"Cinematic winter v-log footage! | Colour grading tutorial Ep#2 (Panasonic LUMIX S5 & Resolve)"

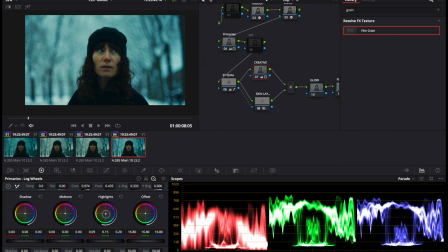(20:43)
Sort of getting there. Maybe we just take a little bit of blue out. Slightly less harsh. We'll push it slightly more towards the green end. On the skin tones, maybe mess around with the gamma.
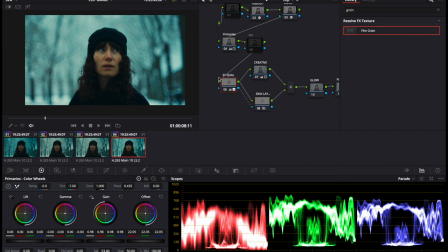(21:04)
Something around there. And then maybe that's looking a bit too saturated now, so I'm going to just roll the saturation back.
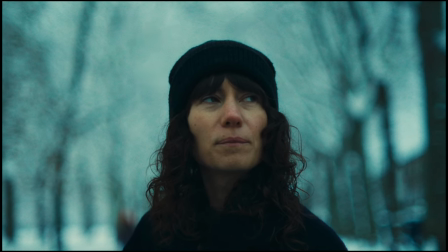(21:14)
And that's not looking too bad. You know, we've got the blue, we've got the nice skin tone coming through.
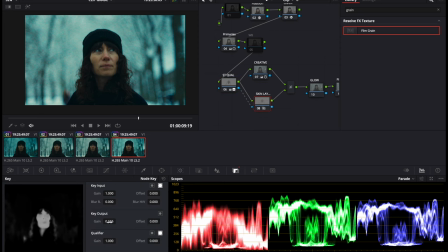(21:19)
Again, if you want the skin tone to be sort of more in line with the blue grade, you can just reduce that gain down. You know, so if we take it all the way down, you can see that skin tone gets paler and paler because we're getting more of the original blue in it.
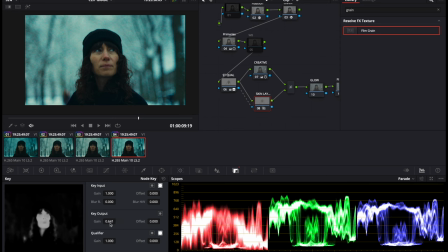(21:36)
But part of what sort of makes the subject here stand out is the color contrast of the skin tone against the blue. So, you know, the classic teal and orange look. That's what kind of gives it a bit of pop.
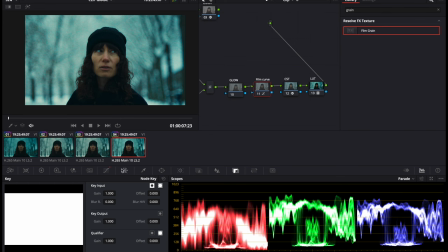(21:52)
So almost getting there. You know, you might want to adjust the contrast curve a little bit.
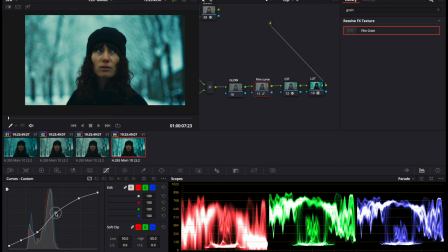And then obviously just be careful not to crush too much for your blacks or go below the safe levels or above the safe levels.
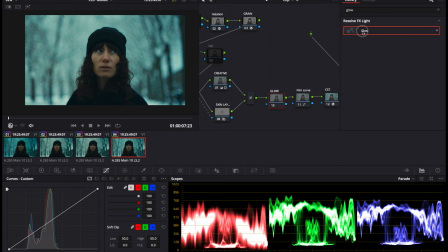(22:15)
So the final thing that I would do is I would add the glow effect here after the creative treatment, and that just sort of helps emulate the use of something like a Pro Mist filter, I guess. It sort of just blooms stuff a little bit, and you can obviously, you know, dial in how much you want to
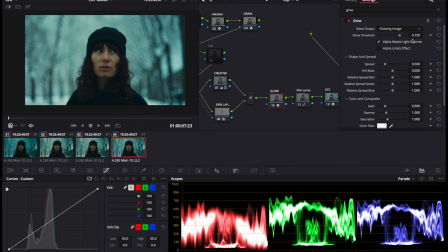(22:32)
use it, but roughly it sort of takes highlights and blooms them and hazes them a little bit. So again, it just adds to this idea of degrading the image and giving this sort of slight film look. So the settings I used originally were, I think I brought the shine threshold
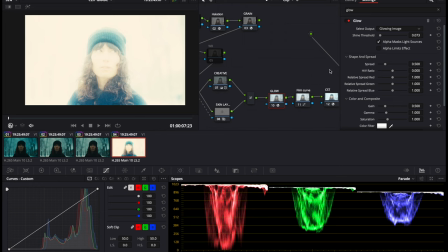(22:50)
right down and spread, left that where it is. As you can see, this is again a very strong effect, which we'll pull back. I will then go to add as soft light.
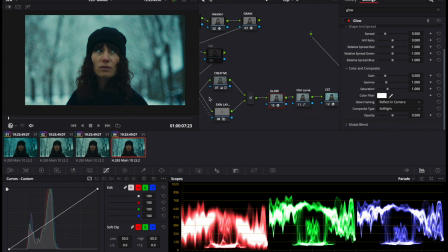(23:04)
So it's just a little bit more subtle. Still a bit too strong, so I will pull back the opacity
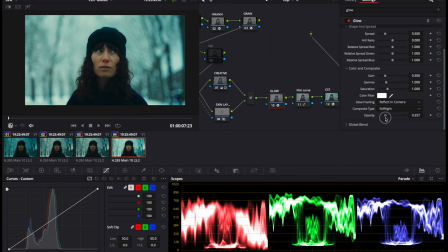(23:15)
to around there. And then also just reduce it right down to around about there.
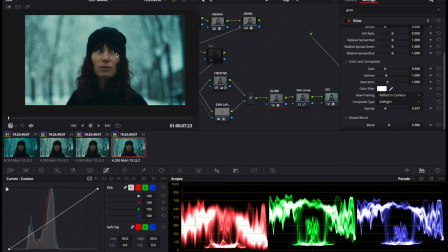(23:26)
So you can see it's a subtle effect. And that's pretty much it, to be honest. I know this has been quite long and rambly, and the purpose of this tutorial is not to sort of hold your hand all the way through and give you the exact settings. It is to show you the process that I would normally go through, albeit condensed into as small a time as possible.
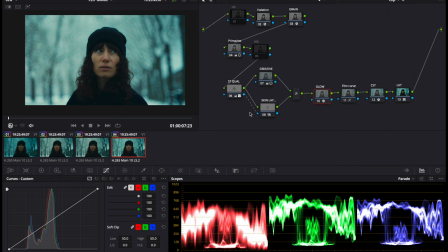(23:46)
You know, I would probably be spending an hour messing around, going back and forth between settings and dialing stuff in until I get the image looking here, which is why it's always quite difficult to then go back and unpick it and teach it as a tutorial. So all along the way in this node structure are where you tweak and dial in and modify this look.
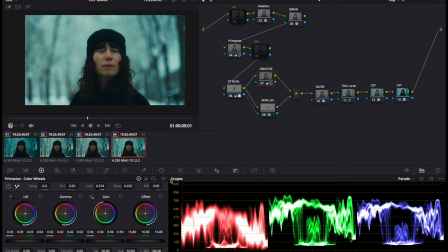(24:04)
So, you know, decide you don't want blue in it, then you just sort of, you reset that creative node and you can push warmth into it. Or again, it's up to you. This is just a workflow that is flexible and adaptable and gives you the ability to
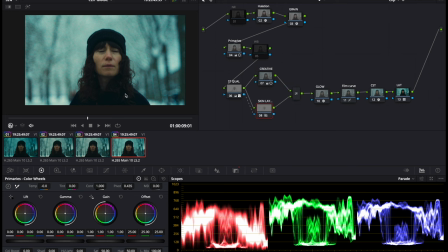(24:22)
pump in whatever you want whilst maintaining your skin tone, which is what sort of allows you to sort of sell this quite extreme blueness in the background, because there are these sort of anchor points in the image. Again, you choose how much of that skin tone you want to blend back into the image.
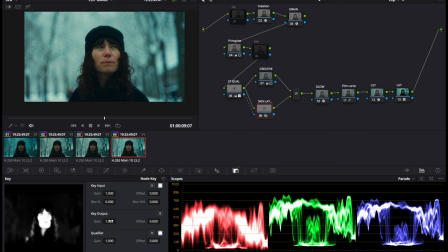(24:39)
That's completely up to you. If you want something, you know, super poppy, you could go something crazy like that and have 100% of that original skin tone in.